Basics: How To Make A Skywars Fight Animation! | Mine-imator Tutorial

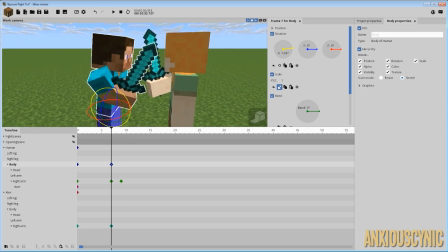[12:18]
One of the things I did when I was doing the Skywars animation is I would bring his body forward,
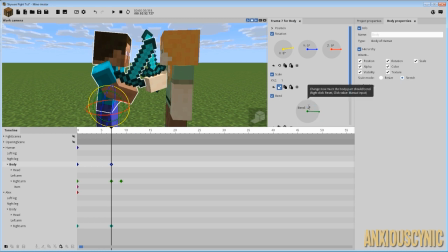[12:25]
so let's just say about 8, and then I would kind of have it arc backwards a little bit to kind of give that sense that he's
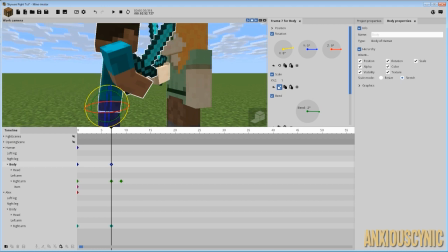[12:33]
leaning into it, but, you know, trying to maintain a balance or something.
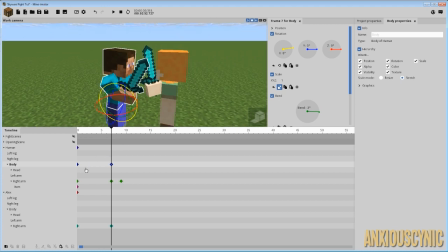[12:39]
So he's like that. We're also going to want to bring his head up.
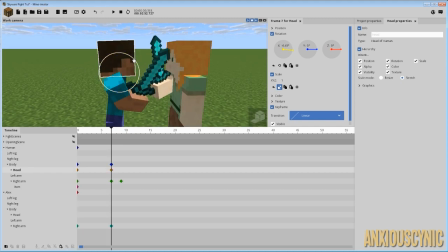[12:43]
So here we go, something like that, so he's still looking at her.
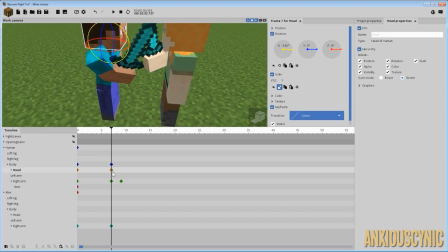[12:49]
And what we may want is also a little bit of rotation on his body. So let's do like that maybe. Something, then maybe that's a bit too much. Let's try about 5. And then we're also going to have to turn his head a bit to try to make that match up.
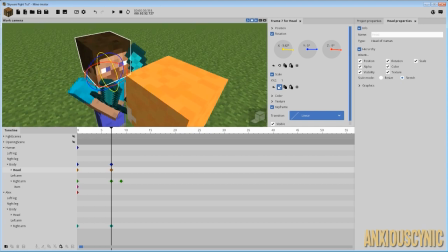[13:06]
Let's go about -5. Now, that's like perfectly, you know, 5 on the body, -5 on the head, so that makes it perfectly straight.
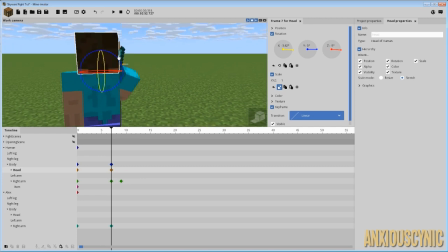[13:13]
You may not always want it to be perfectly straight. You may want to add a little bit of variance to it.
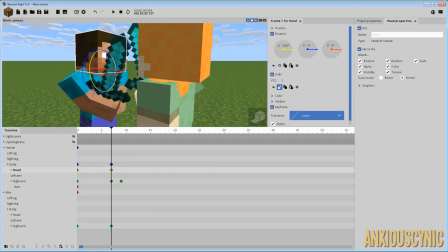[13:18]
Let's go ahead and give his head a little bit of a tilt, maybe in the other direction.
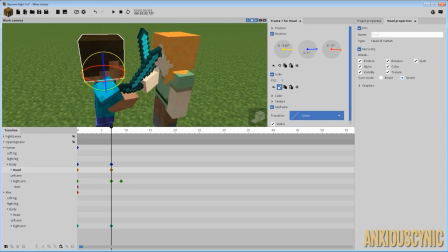[13:25]
Something like that. Make it look like he's really trying to force it in there.
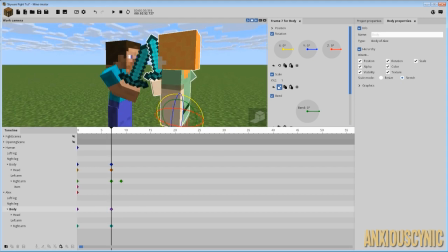[13:29]
And we're going to go ahead and take her body and have it tilt a little bit this way.
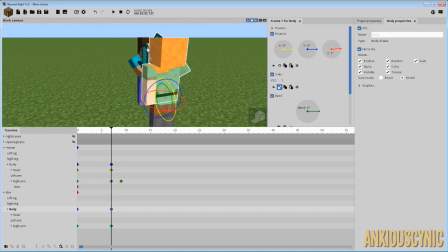[13:38]
Let's go about 5 on her as well.
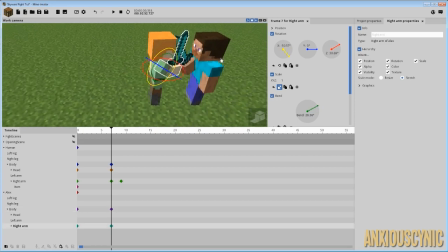[13:41]
And we want her arm probably to rotate the other way. Let's see what this looks like. So we could have her, you know, rotate it like that, or we could bring it over more like this.
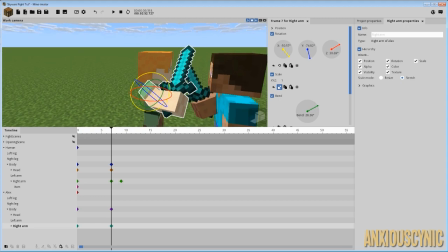[13:56]
So it depends on, you know, how exactly you are wanting the character to block, like what kind of movement they're supposed to be trying to do.
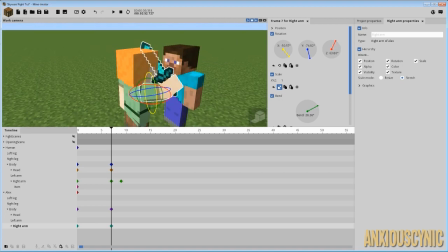[14:04]
So you go ahead and do like that. And the way the rotation points work in Mine-imator is kind of unfortunate.
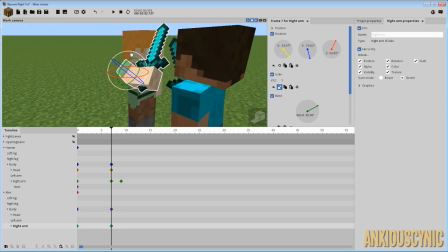[14:12]
So you kind of have to finagle with some of it. See, at this point now, if we want her arm to bend down more towards that, we have to use our X rotation axis, something like that, and bring it over.
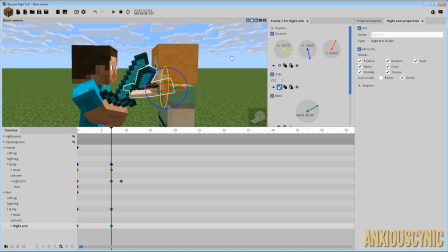[14:24]
And as you can see, we finally got the swords to meet. And yeah, she brings it up and blocks it real quick.
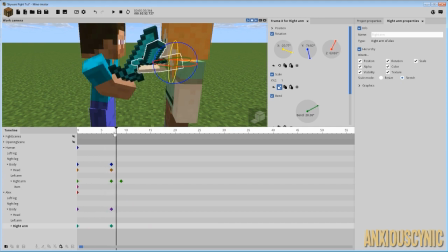[14:33]
So as you can see here, though, some of this isn't quite, you know, realistic the way we want.
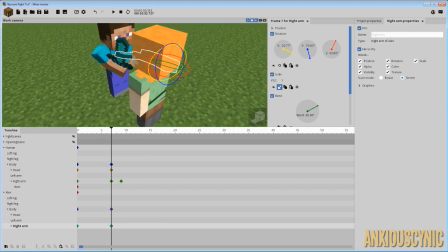[14:40]
We may want her arm to bend a bit more or something.
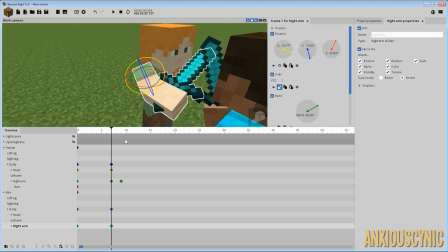[14:44]
So I think this is pretty good, but sometimes when you're bringing it up, you may want to add like say around here, you may want to add a little bit more bend. Whatever it is, it makes it actually look a little more realistic and better.
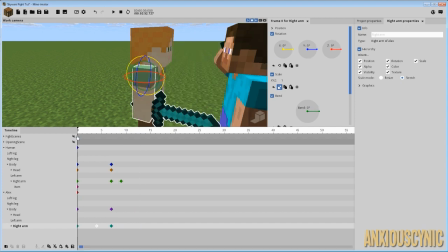[14:57]
So she brings it up and then brings it out like that. Gives it a little bit more of a realistic vibe to the animation. She's kind of like bringing it up and then extending out at that last moment before their swords meet. And then of course his comes in a little bit, and we want to portray that slight reaction on her part.
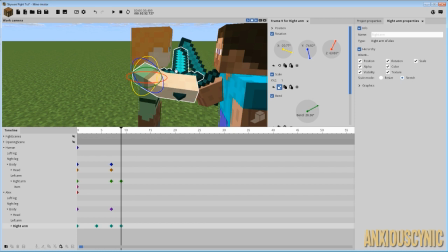[15:16]
So on the second keyframe where his goes in, we're going to have hers go in a bit. Let's try about, this is 28.3, so we're going to do about 29.5 maybe.
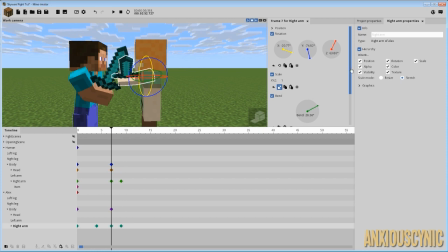[15:27]
Something like that. And we have a keyframe on his, a transition. So we're going to go ahead and try to give this one the same one to make it seem like the reactions are happening similarly.
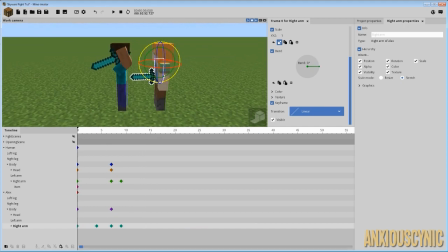[15:39]
So obviously this is really rough. This isn't like 100% the way you would want it to look in the end, but this is basically the techniques that I use in order to get the similar effects.
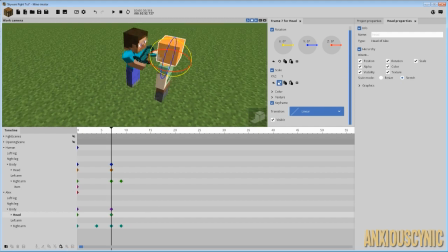[15:52]
So let's just go ahead, for the sake of being thorough, and match her body up as well.
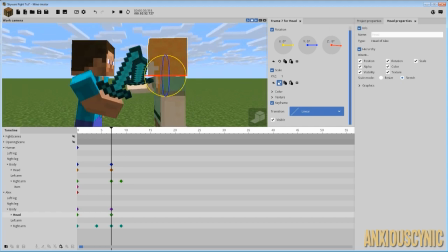[15:59]
It's about her head, because her body tilts. -5.
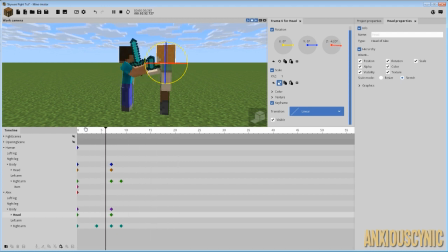[16:06]
Something like that. And there he is. You know, he kind of catches it and moves it over. So to me, though, it's not really reacting quite as much as I would want it to.
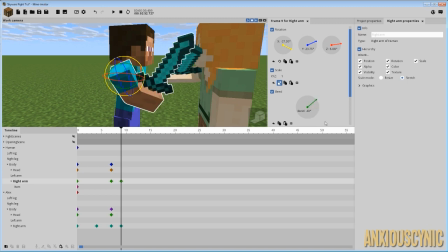[16:16]
So let's go ahead and give him a little bit less bend here, maybe 42, and we'll give her a little bit more bend. Try 32.
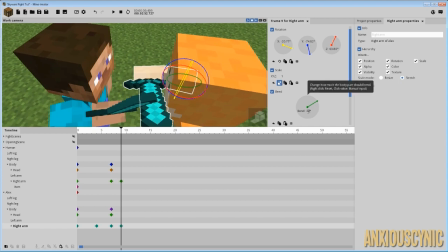[16:28]
Is that too much? Yeah, she's starting to hit her own face again. That's not good. That's not how you win a sword fight, really.
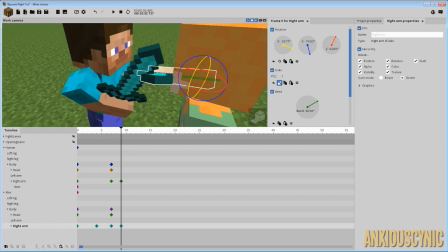[16:34]
You probably don't want to wound yourself if at all possible. So let's see what that looks like.
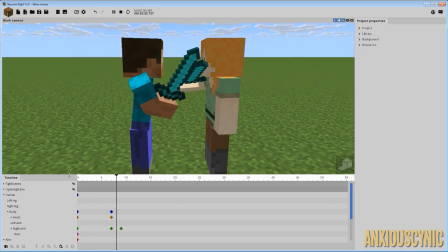[16:41]
Let's back off, get a screen up. So as you can see there's a little bit of a reaction. You may want it to be a bigger, more exaggerated reaction, of course, but this is just, again, the basics of how you could accomplish that.
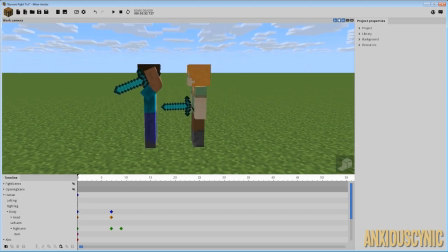[16:57]
So that's pretty much it for, you know, the basics of how to have the sword fight-ness.
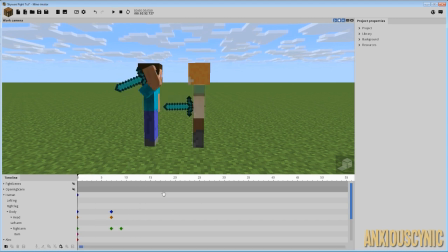[17:05]
But you may recall in my
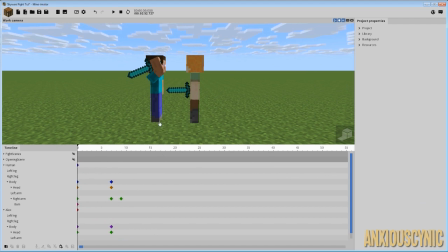[17:09]
Skywars, there we go, got the word out, animation, how I kind of had them moving with things. So let's say I want him to kind of be coming in closer to her with this.
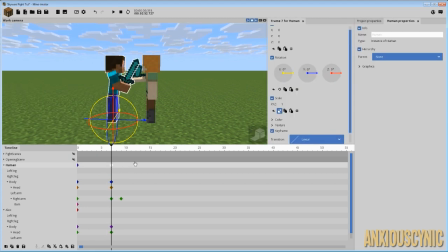[17:19]
Now, this is something I might would have set up earlier on, but for the sake of how I'm doing this tutorial, we're just going to try to go step by step and see if we can make it work. Probably make myself look like an idiot. So we want him to kind of like step towards her with this.
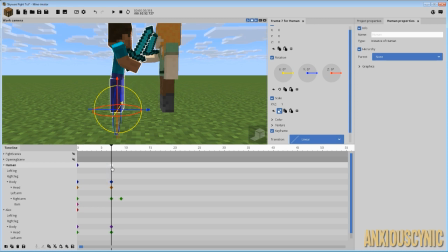[17:33]
So let's go ahead and just have him have a keyframe there for his human body, or if you're using the folder technique, maybe you would use that. And we're just going to go ahead and take this in.
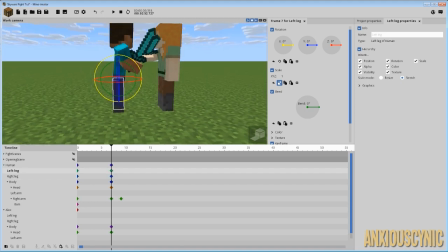[17:46]
And let's say we want him to step forward with his right leg. Something like that. So we'll just go ahead and give that a bend of 10.
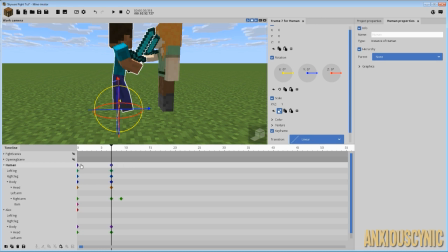[17:59]
And as you can see, like his leg just comes up, not much happens there. So instead of actually bringing it forward, I want to kind of make this easier on myself.
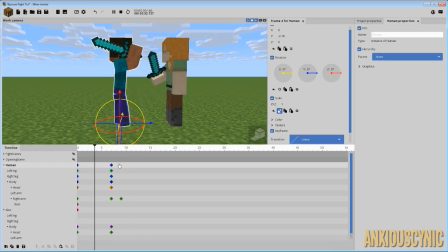[18:07]
So I'm just going to bring him back for the beginning of the animation here instead of that-ness. So let's go ahead and bring him back, just say about -4. And he comes forward and that looks pretty terrible.
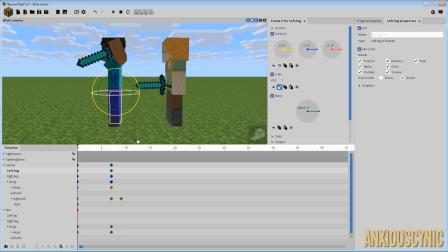[18:21]
So what we want to do is have the left leg bend backwards. Something like that. There we go. So as you can see, he kind of comes forward.
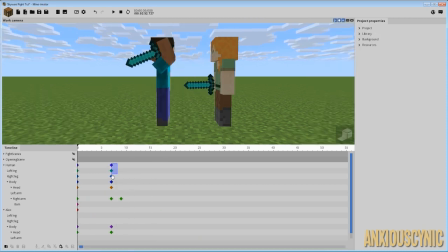[18:34]
Yeah! Something like that. And this actually kind of goes a little bit too slow for me.
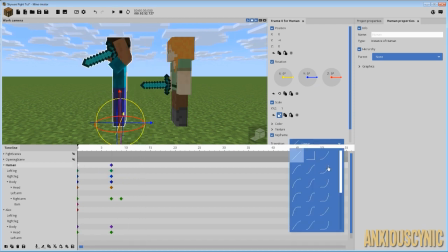[18:41]
So maybe I would want to have him kind of, where's the transition?
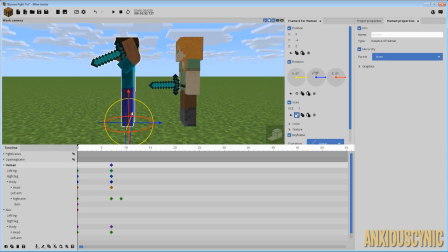[18:48]
Let me bring this out. Another thing, this little tip for you guys, is you can extend these windows or bring them in and get different results on how this kind of stuff shows up.
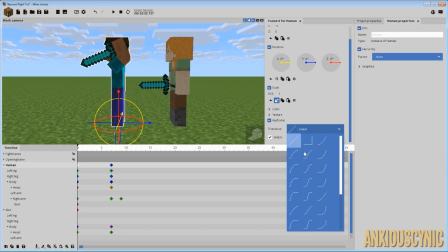[18:56]
I didn't do it right there, but you get the idea. All right, so let's use that one.
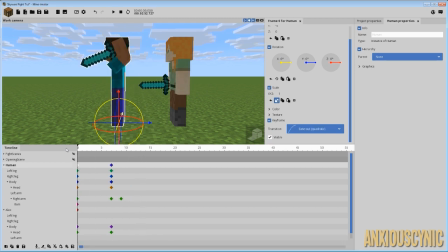[19:01]
So he kind of comes forward and a little bit quicker and comes to us a little bit gradual stop there. So let's go ahead and apply that same keyframe transition to our legs, and we get a little bit more realistic.
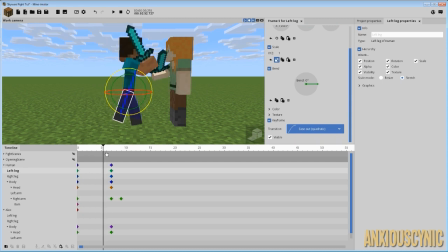[19:13]
Once again, you can play with these keyframes and see what works for you, what kind of movements you guys want for your own, but I think that's not too bad. Another thing I would do here with his head is comes forward maybe when he first clings with her a little bit,
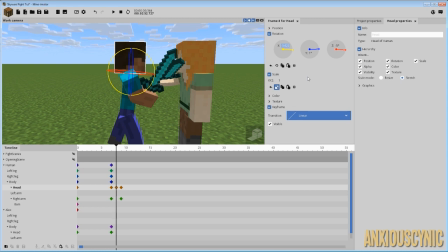[19:31]
so he's gonna have to go, let's say about -3. Maybe that's not quite as enough there. Maybe about that. Just zero it out. You can see how that kind of happens there. So let's go ahead and extend these out and make it look a little more obvious.
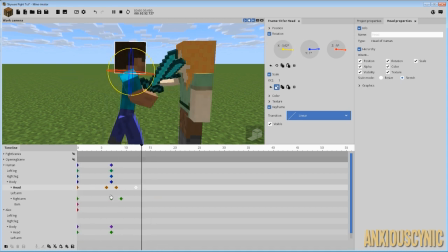[19:54]
See there? Kind of gives it a little bit more realistic motion.
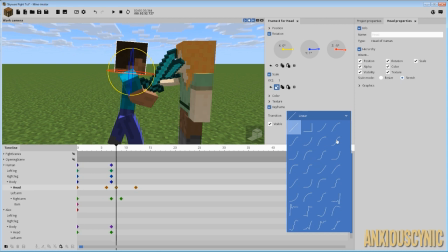[19:58]
Let's also give this, let's see if we can give it a keyframe transition to make it look a little better.
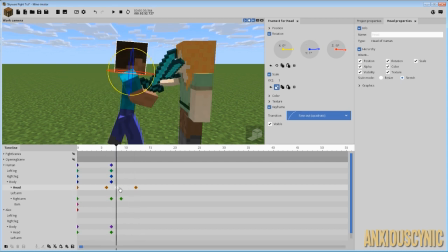[20:05]
Not too bad. What if we bring these back a bit? And let's bring that up like that. There we go. That's maybe not perfect, but you get the idea.
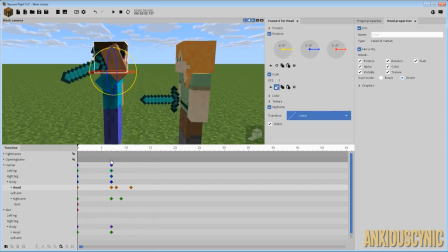[20:22]
You kind of want to make it have a little bit of motion,
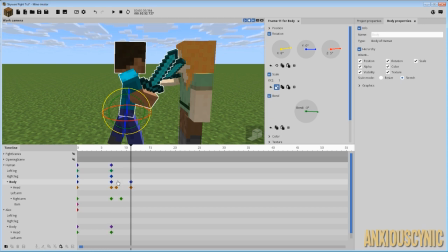[20:26]
give a little bit of movement and life to the impacts that they're having on each other. Same with the body here. We may want to bring it up.